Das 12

Այսպիսի բաներ են օգտագործում ամենասկզբում, հենց ներկայացնում են հերոսին, օրինակ, շատ ու շատ բաներ կարաք նկատեք, որ այսպիսի էլեմենտներ են կիրառում դրամատուրգիայում։ Знакомить зрителей с миром и тоном истории,
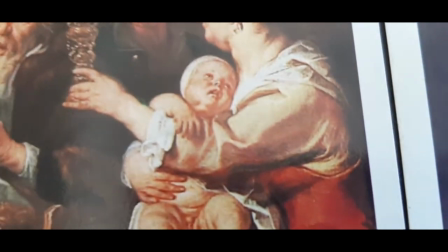представить героев, конфликт, а самое главное – удержать интерес настолько, чтобы хотелось смотреть дальше.
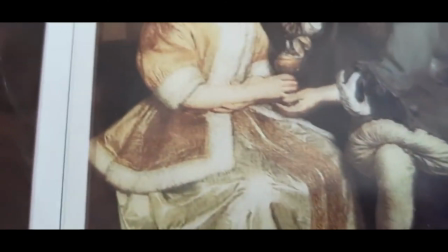Всем привет, это Иван и канал Cat & Play. И сегодня мы поговорим о том, как можно начать фильм.
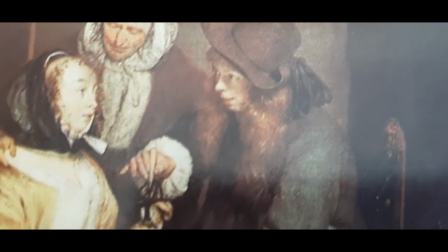Для начала стоит упомянуть, что вам абсолютно не обязательно начинать непосредственно с основной истории.
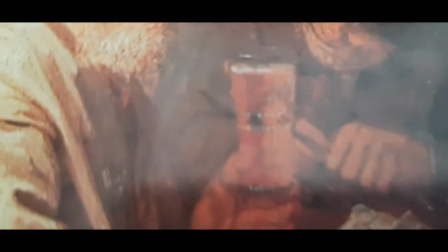Иногда начало фильма может выступать в качестве так называемого тизера, примерно как первый акт в эпизоде сериала.
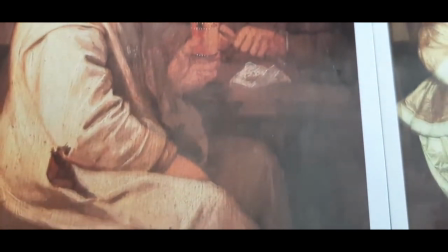Помните «Темного рыцаря» и его сиквел «Индиана Джонс в поисках утраченного ковчега» или, например, «Матрицу».
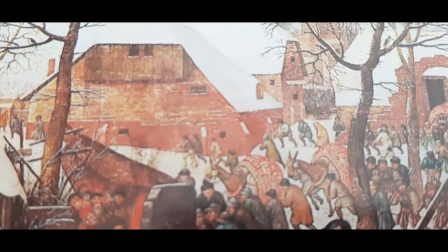Первые сцены этих картин либо опосредованно, либо совсем не связаны с основной историей,
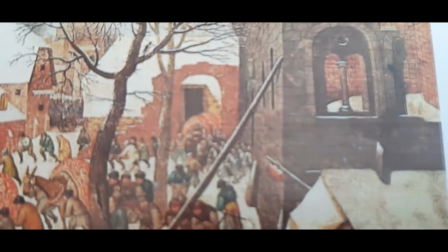однако отлично демонстрируют тон, мир и некоторых персонажей картины, а также неплохо нагнетают интриги.
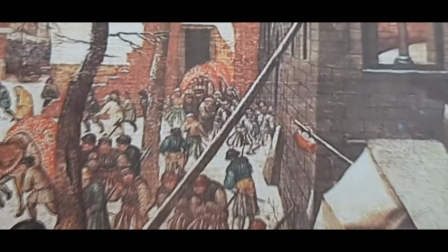Посмотрите, например, как начиналась первая «Матрица».
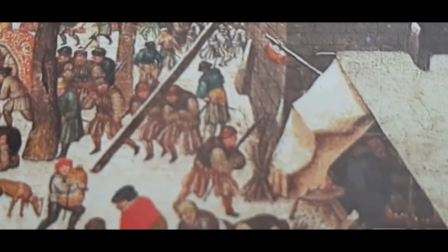Yeah. Is everything in place? You weren't supposed to leave me. I know, but I felt like taking a shift.
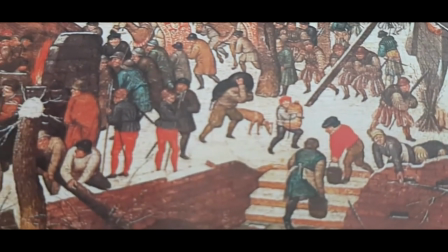You like him, don't you? You like watching him? Don't be ridiculous. We're gonna kill him.
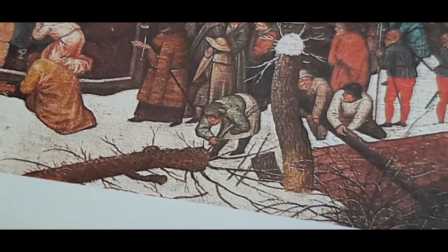You understand that? Morpheus believes he is the one. Do you? It doesn't matter what I believe.
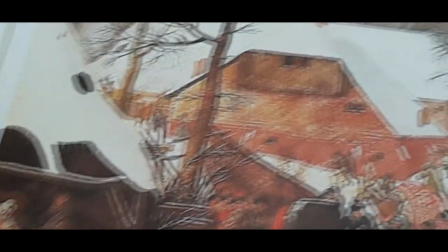You don't, do you? Did you hear that? Hear what? Are you sure this line is clean?
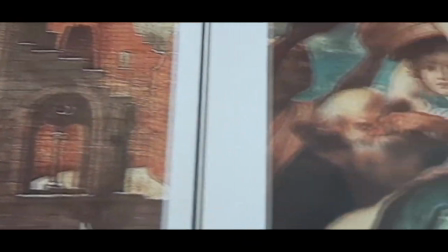Заметьте при этом, что мы не видели еще ни одного реального кадра фильма,
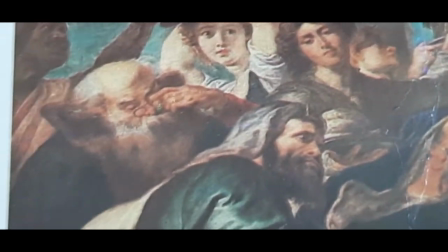однако мы уже получили информацию о неком избранном Морфеусе, который в нем верит, а также неминуемой опасности.
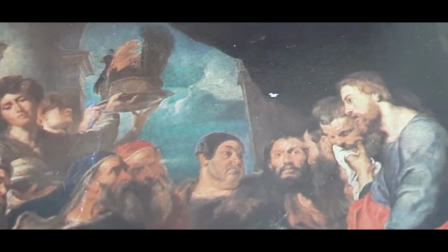Братство Кольца, в свою очередь, открывалось целой предысторией Кольца Всевласти и тем, что привело в итоге к событиям фильма.
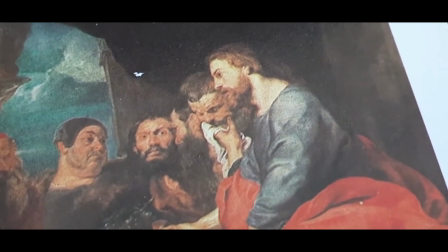И хотя решение начинать фильм с экспозиции можно посчитать не совсем верным, бывают случаи, как, например,
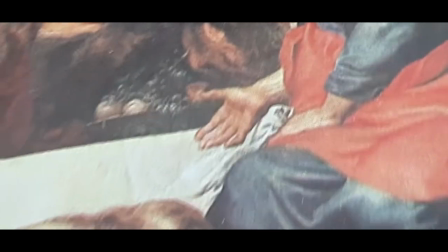тот же «Властелин колец» или «Бегущий по лезвию», когда без подобных сцен просто не обойтись.
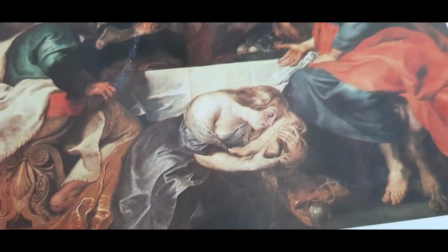Порой все, что вам нужно, это эффективная и эффектная первая реплика. Помню, например, начало бойцовского клуба Дэвида Финчера.
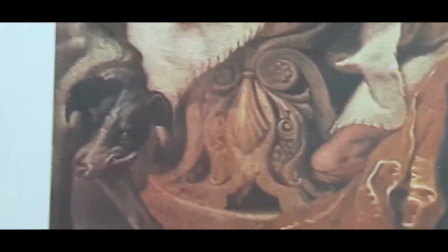Результат? Мы уже на крючке. Кто такой Тайлер Дёрден? Почему рассказчик о нем постоянно спрашивают?
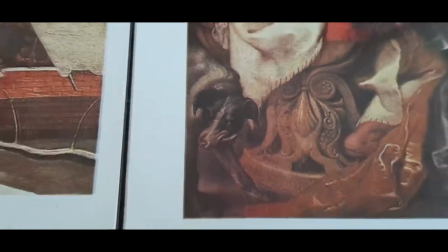И почему у него во рту пистолет? Если говорить о Финчере, то он вообще мастер открывающих сцен.
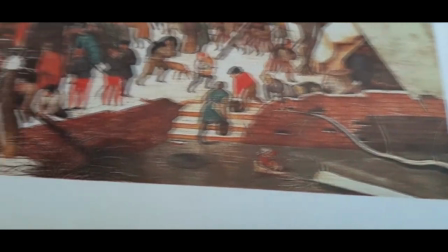Чего стоит только начало в социальной сети. Однако о ней, думаю, уже было сказано достаточно.
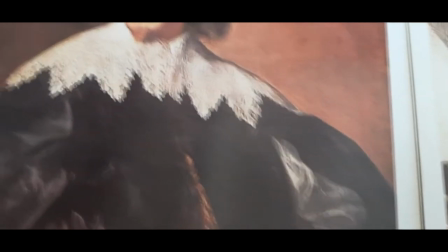Сейчас я хотел бы затронуть другую картину. Исчезнувшую.
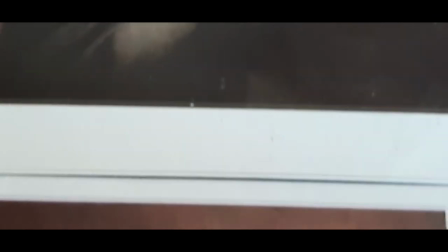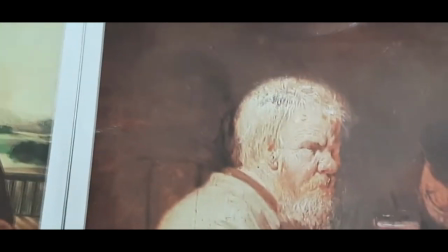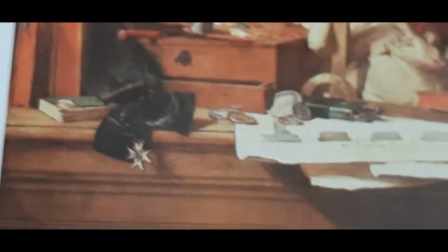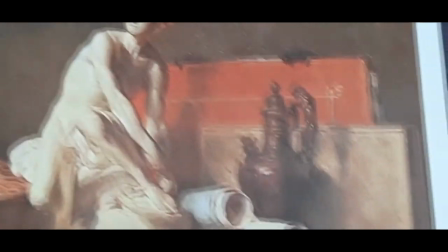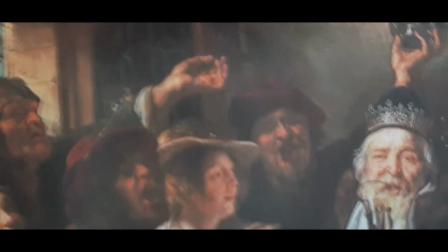Финчера и его коллеги-композиторы Трент Резнер и Атикус Росс увлекают нас в пугающий
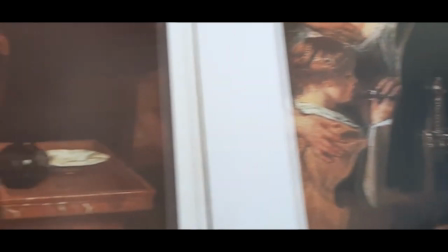холодный мир этого триллера с первых секунд. еще на моментах с логотипами кинокомпании,
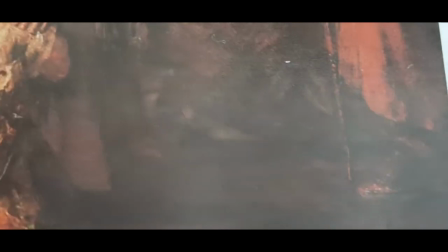после чего мы сразу сталкиваемся с основной темой фильма, чувствуем напряжение и интригу.
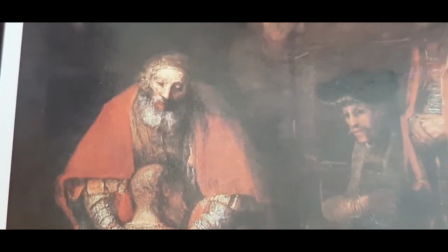Не в последнюю очередь благодаря прекрасной мимике Розмунд Пайк.
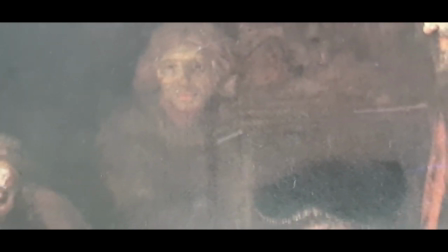Более того, при первом просмотре реплика про череп работает еще и на саму историю, давая нам несколько ложное представление о героях.
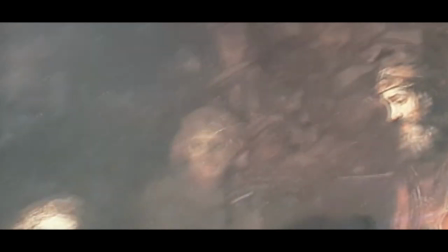Не буду вдаваться в спойлеры, но если вы смотрели «Исчезнувшую», то вы наверняка понимаете, о чем я.
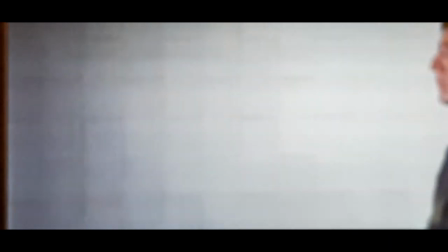Иногда можно поступить в мир. Вдобавок, это поддерживается визуальной метафорой.
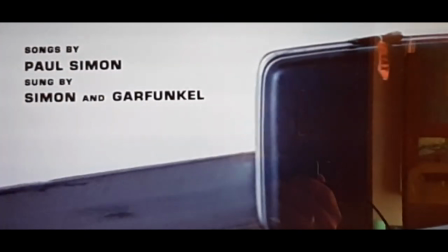Он также оторван от мира, как оторван от хозяина его багаж. Но и это еще не все.
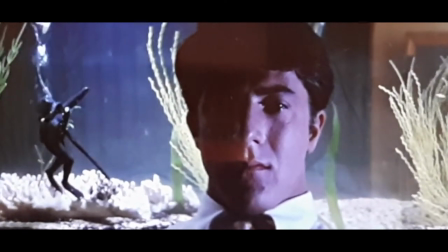Дома, позади Бена, стоит аквариум. И это выглядит так, будто бы он находится на дне.
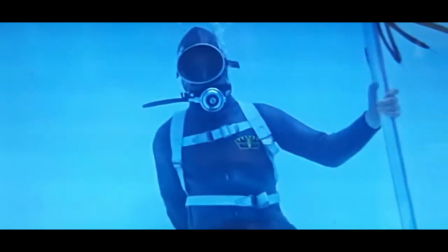Это еще одна визуализация его чувств.
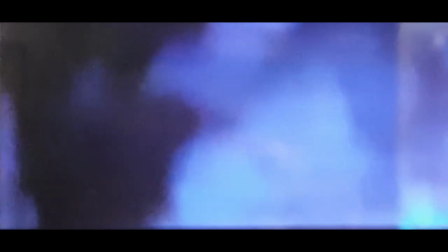Дальше, родители в прямом смысле набрасываются на него так, что выгораживают его из кадра, что соответствует их поведению в дальнейшем.
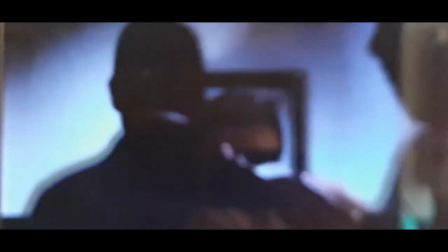Когда Бен идет вниз к друзьям семьи, что пришли посмотреть на нашего выпускника, камера останавливается на картине.